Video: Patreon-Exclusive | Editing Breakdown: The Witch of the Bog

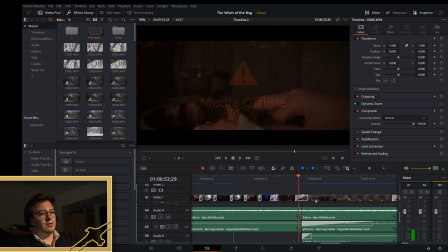She makes the potion, and then again, because of COVID and budgetary and time restrictions, we didn't have the opportunity to shoot with like a proper family or a brother character.
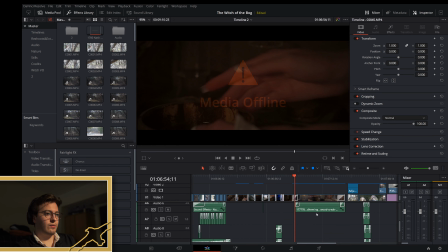So we just did voiceovers for that. This is another shot that I'm not going to be able to show you, sadly.
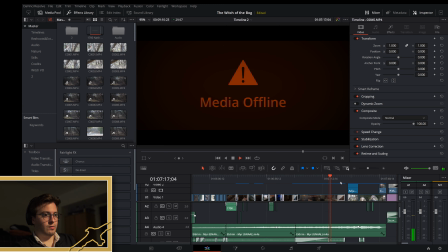Here, drink this.
But she says, here, drink this. And then rest, brother.
Rest, brother.
And that's right when we revealed that the girl has in fact been bled out
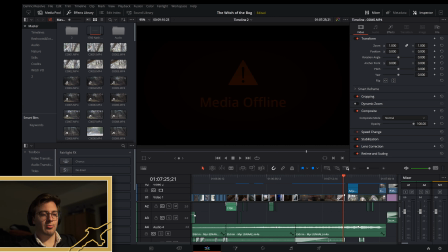via like a slit throat, and she is gone. And then we fade in here to her in front of the cross. Again, I don't know why I'm having this issue,
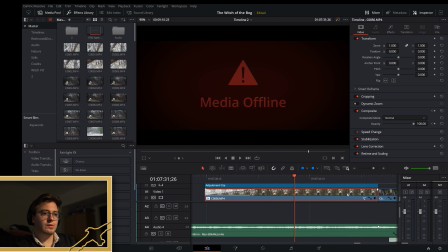but you can kind of see here she's in front of the cross. And then I think I can show you in here.
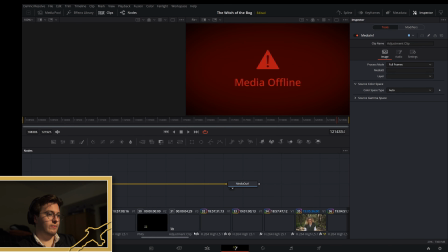Let's see. Because I wanted to show you the VFX related aspects of this final shot. So if we go to here, yeah, here we go.
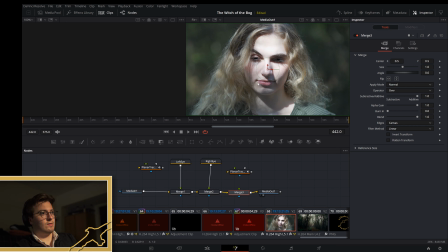So this is the final shot. It's not color corrected in this instance. So this is raw right out of the camera, other than the eye effect. But she opens her eyes and she's essentially been possessed.
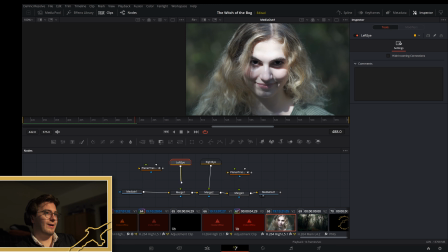And so if we get rid of this left eye effect, her eye goes back to normal. If we get rid of the right eye effect, her right eye goes back to normal, vice versa. And that just kind of is a subtle way. You may not even notice that her eyes are black if you're not paying close enough attention.
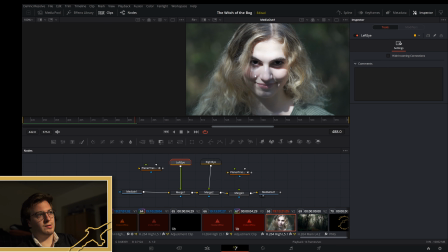And that's kind of what I wanted to do. Originally, it was written as yellow eyes, and that was just too over the top. So black, while it may seem like a very harsh color, with the human eye, like part of our eye, our pupil is already black,
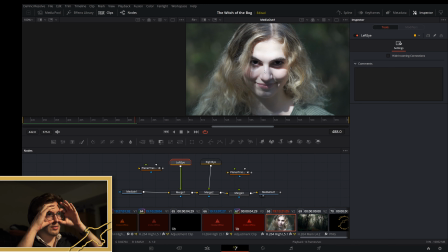and she kind of has the like the raccoon effect going on with the shadows in her eyes, so it's already quite a dark environment. So black is actually not as harsh of a choice as one may think, and again, you can almost miss it.
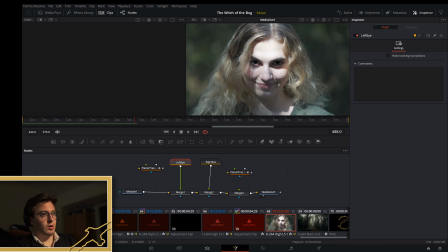But if you're paying close enough attention, you'll go, oh, her eyes are in fact black. And that's the final shot. And then we cut to credits.
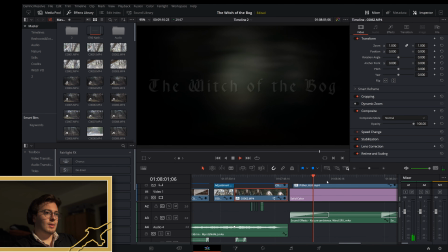And this is just a
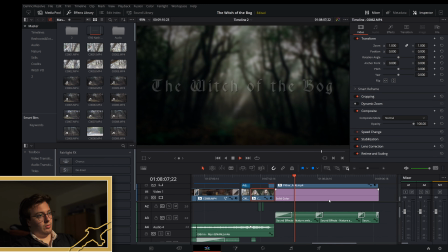like a VFX plate in the background with an image and some moving God ray sunbeams through the fog and through the canopy. And as the credits go on, it actually becomes less blurry.
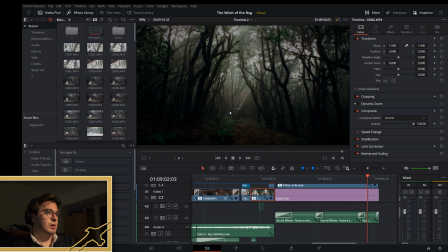And you can make out the fact that there's a cross back there. But yeah, that's kind of an editing breakdown. There's, of course, I could talk for a couple of hours about all of the small keyframing,
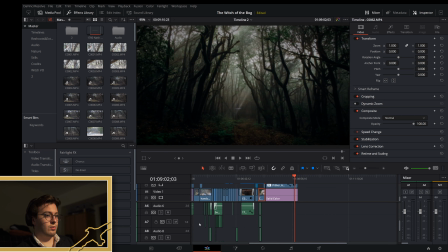audio and video things, and all the different layers. Like each one of these little green blocks is a different sound. It's a different track.
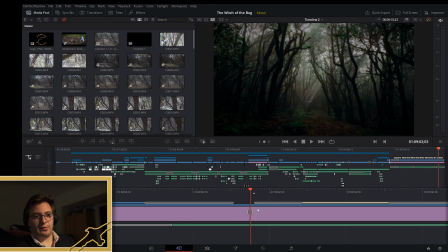You know, there's a lot to discuss here. But yeah, I hope that that was kind of a basic editing breakdown.
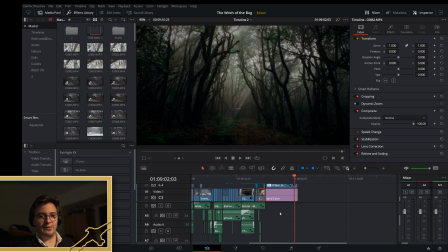If you're curious about the post behind the scenes aspect of the film. If you want to read more about the lore and the making of the film, just head on over to YouTube and click on the Witch of the Bog video.
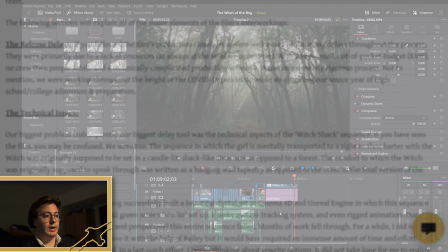In the description, there'll be a director's notes blog post, and that's a blog on our website.
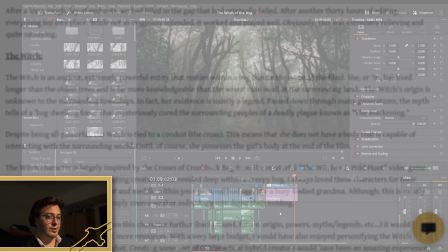And there's a good amount of writing there.